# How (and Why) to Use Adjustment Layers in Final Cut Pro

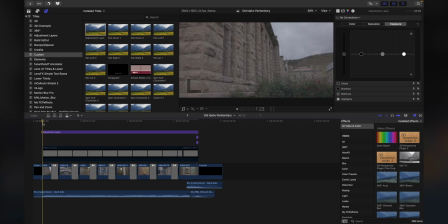We're not gonna get into that in this video, but it's super easy to find a free one out there, again, linked in the description, and to install one.
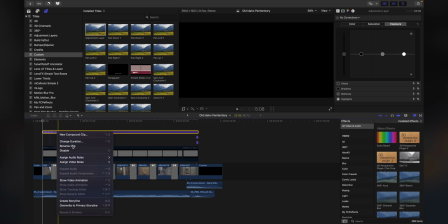So all we've done here is we've applied this adjustment layer. And what I like to do as well is just rename these to be organized and specific as to what it is I'm working on.
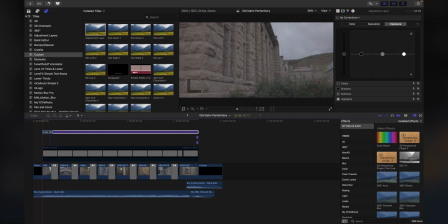So in this case, I'm working on my color grade, and it's good to specify that just so, particularly if you start getting a lot of adjustment layers, it just kind of helps you keep things organized.
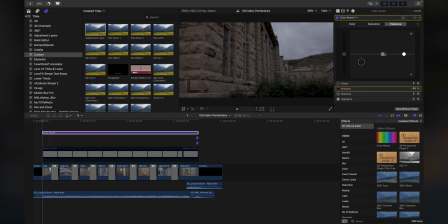Okay, so I'm gonna do my color grade real quick. I wanna pull that darkness down a little bit. Midtones will bump up a little saturation. I'm actually gonna keep the saturation low. I'm gonna go ahead and search for a LUT. If you're not already familiar with what a LUT is kind of a pre-packaged look.
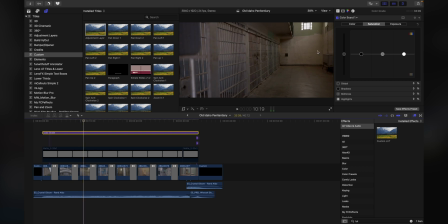Typically that has to do with color. And so what we're gonna do is we're gonna go into those LUT settings. So they're kind of predefined and pre-configured So I already had one in here that I was going to use called Wolf's Wood,
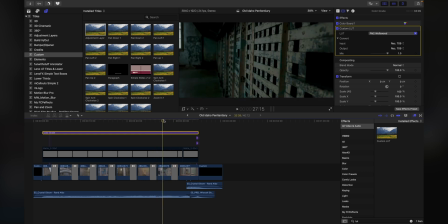and as you can see, it kind of brings that dark, grungy look into it. And what I also want to do is I think that Wolf's Wood kind of helps lean it this direction already, but I'm also going to jump in here, go to color. I'm just going to pull up the greenish hues a little bit.
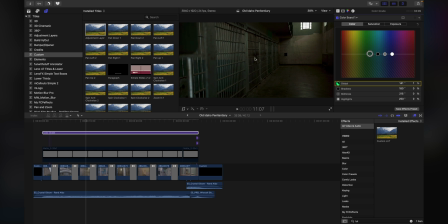So I don't want to go too crazy because I don't want to get rid of all some of the oranges in there as well, but I'm going to bump that up just a little bit. It kind of fits the look that I'm after for this particular montage and these particular clips.
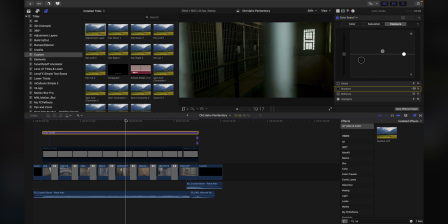Okay, so let's say maybe you're going through your edit and you notice that, you know what, one of these clips is just a little bit darker than I wanted it to be. Particularly if we go from here to here, it's a little dark. So what you can do is you can actually cut just like you would any other clip in Final Cut Pro.
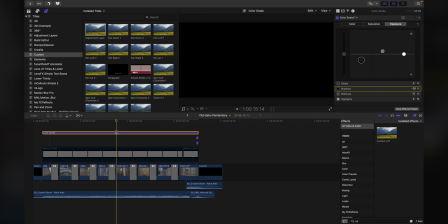All you'd have to do is line up your playhead right where you want to cut, and then you can cut this adjustment layer.
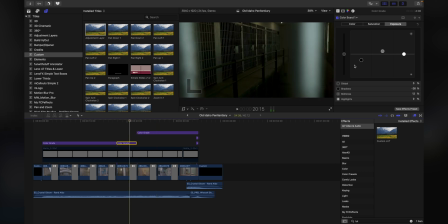And then all you have to do is jump in here and then make any of the edits that you want, and they'll only apply to this clip.
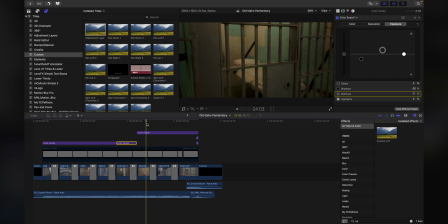So there we go, just a slight adjustment and we're off and running. Let's go ahead and click play.
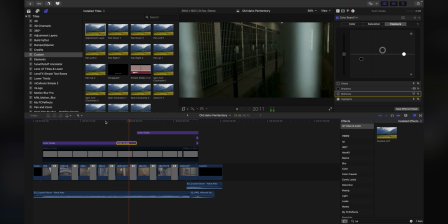And we can see that kind of blends a little bit better from this clip to this clip.
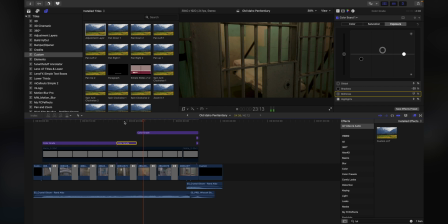So this one's not super bright as compared to that one. You can make as many of these as you want. So then as you can see here, you'll be able to stack in as many of the different effects that you want to. You can reorder them just as you would to one individual clip. And the great thing is that they're just layered on top. The other cool thing about an adjustment layer is that if you want to be able to toggle back and forth between what all of your effects look like and then also what they look like if they're off, you can just press V on your keyboard to disable that clip or to disable that adjustment layer, just like you would any other clip.
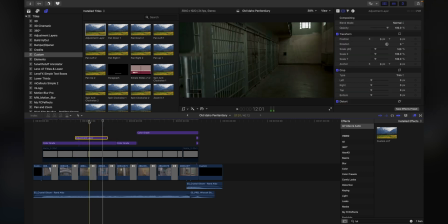Now, kind of an added bonus is the ability to use these as kind of a hacky thing, but you can use these adjustment layers as notes. Now, traditionally, you might say, okay, well, isn't that what markers are for? And the answer is yes. You can just press M on your keyboard and it adds one of these little markers, and you can turn it into a to-do as well, that whether or not it's completed.
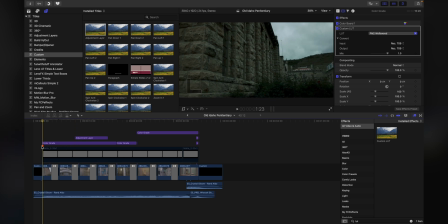The problem is you can't really move these. You can't really like drag them around or cut them or paste them. They're just obnoxious to work with. They can work sometimes, but I've found that just having the freedom and flexibility to be able to just kind of click on a layer
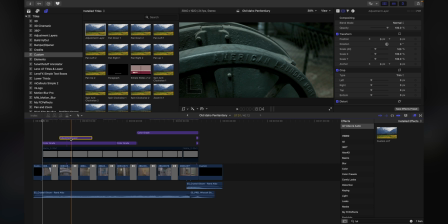and then move it around to wherever you want is really helpful. So I can just, you know, right click, rename. And if I'm just making a note of a particular thing I want to do, I can resize it. I can move it around.
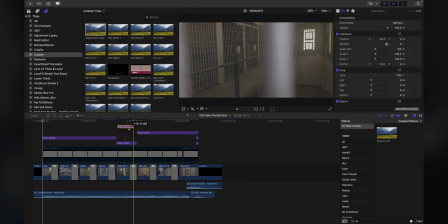I can, you know, up, down, anywhere I want it to be, I can just move it around and it's super simple. So that's pretty much it. I know that for probably the first 2 or 3 months I was working with Final Cut Pro, I was not using adjustment layers. I was going through selecting 10, 20, 30 clips and manually applying my changes to each of them every single time. So I want to save you from having to go through the same difficulty and trouble by just using adjustment layers. And like I said, I'm going to leave a link in the description to one that you can get absolutely free. And there's a ton of them out there, but hopefully that's going to save you a ton of time as you're creating your videos in Final Cut Pro.